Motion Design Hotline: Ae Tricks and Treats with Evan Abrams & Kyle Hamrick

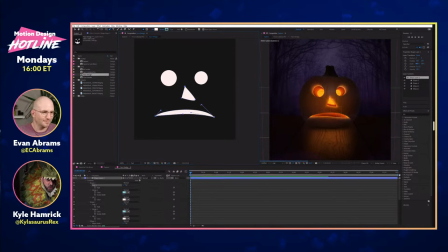408s
i'm just gonna sit here and play with this i i toyed with the idea of trying to do like um sort of a simplified evan photo as my pumpkin but um i feel like a lot of the times those are sort of unsatisfying yeah um and also this didn't take as much time
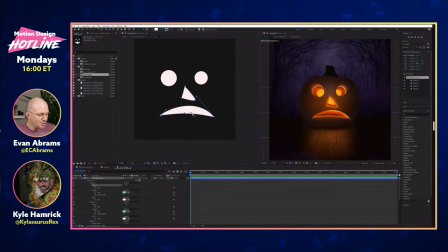425s
so you're just tracing a photo on a pumpkin that's not real carving um okay
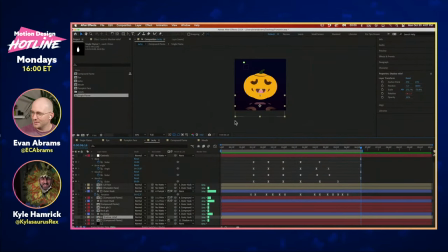430s
so we'll jump into mine i opted for a bit more of an emoji
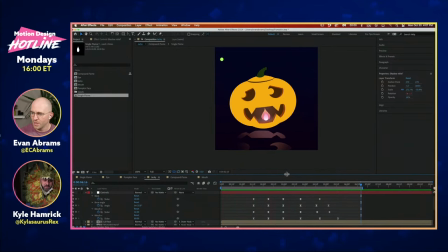435s
looking uh piece here so we we both kind of went for expressions on the pumpkin um so same kind of deal though is what we're looking at here is a lot of instances of in
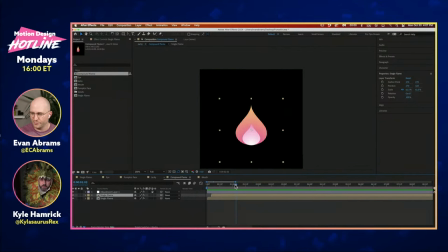452s
my case the fire that's inside of the of the jackwell lantern here which we'll talk about kind of rigging and making this kind of undulating fire but also
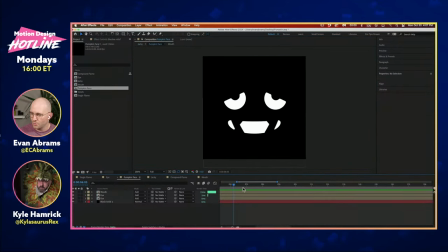462s
that a lot of it is really just down to um this kind of dopey looking
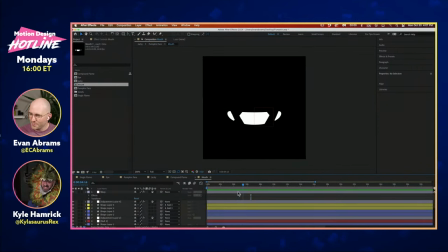468s
face here but it's made up of of eyes and mouth
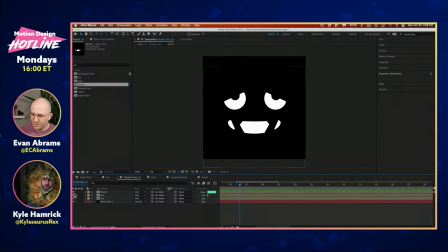473s
parts and all of it is sort of black and white things that are put over top of each other so it's it's either black or it's white and then we're using luma mats in order to drive the rest of the stuff so
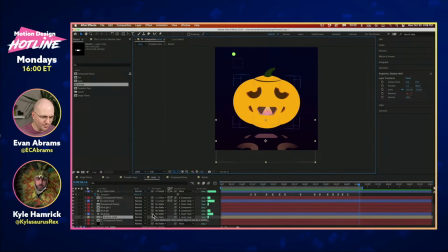487s
making liberal use of the track mat system over here and we've got a question from wade um could this be driven by a png or tiff sequence uh with alpha yeah so he's asking about mine i'm assuming yours probably could also mine definitely could it's literally just kind of a holding pen for
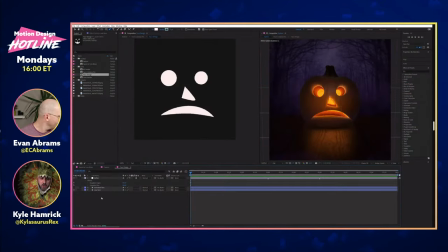506s
whatever shapes you put into this little pre-comp um and i'll show you more of my setup when we get there in a minute but uh you could put anything in here still or animated and it would be reflected on the pumpkin so yeah and it's any time that you're going to so in my case right if we just go back to
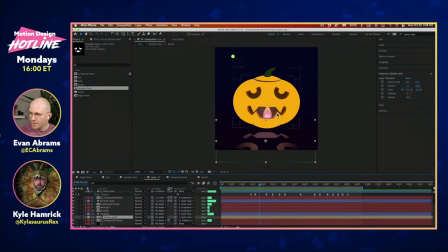525s
evan's screen here real quick so in my case right the different kind of functions that we need the face to do is cast a kind of inverted shadow out in front right and make some holes in the pumpkin and create the depth of the pumpkin um and that's pretty much it but we're able to accomplish that
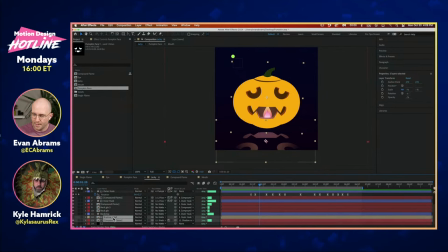544s
with just a few um a few instances of where that is and in fact if you come up here into your project and we find pumpkin face you can see that it's been used three times so it actually counts
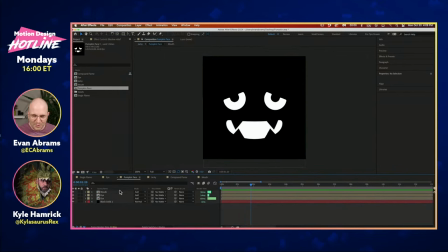558s
the number of times that you've kind of deployed this out in the world now one of the reasons that i went with luma instead of alpha is i was trying to get the
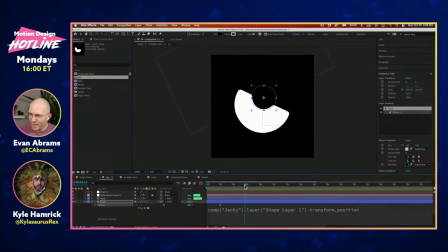567s
goopiness of these eyes so if we come into the the kind of eye layer here um so i'm using an adjustment layer in here to apply a a blur and then a levels in order to crunchitize this stuff so i'll just i'll remove that and
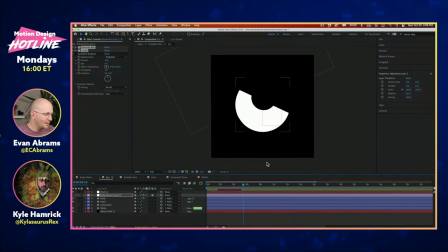586s
you can see that it's nice hard crispy edges right like this is some good crispified stuff but if you're cutting this out of a pumpkin right you're gonna you're gonna end up with a little bit bit of sloppiness around the edges or at least i do because i'm very bad at carving of pumpkins um and i wanted this kind of
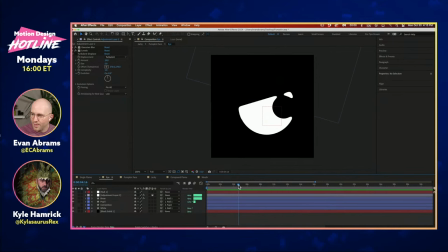606s
blorpiness when the pupil kind of moves away from the edge um i was really trying to simulate how in order to get kind of a floating pupil you need connective tissue to the outside of the the void right um also people of the chat let us
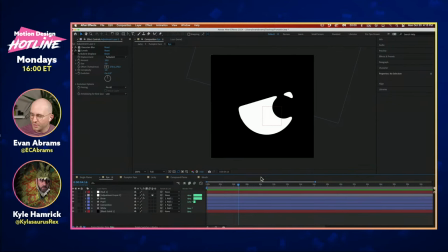623s
know any kind of pro uh uh pro pumpkin carving ideas that you've got going on we want to know what you're you're laying out this spooky season or anti-pumpkin carving techniques too oh that's yeah sure if you're just very opposed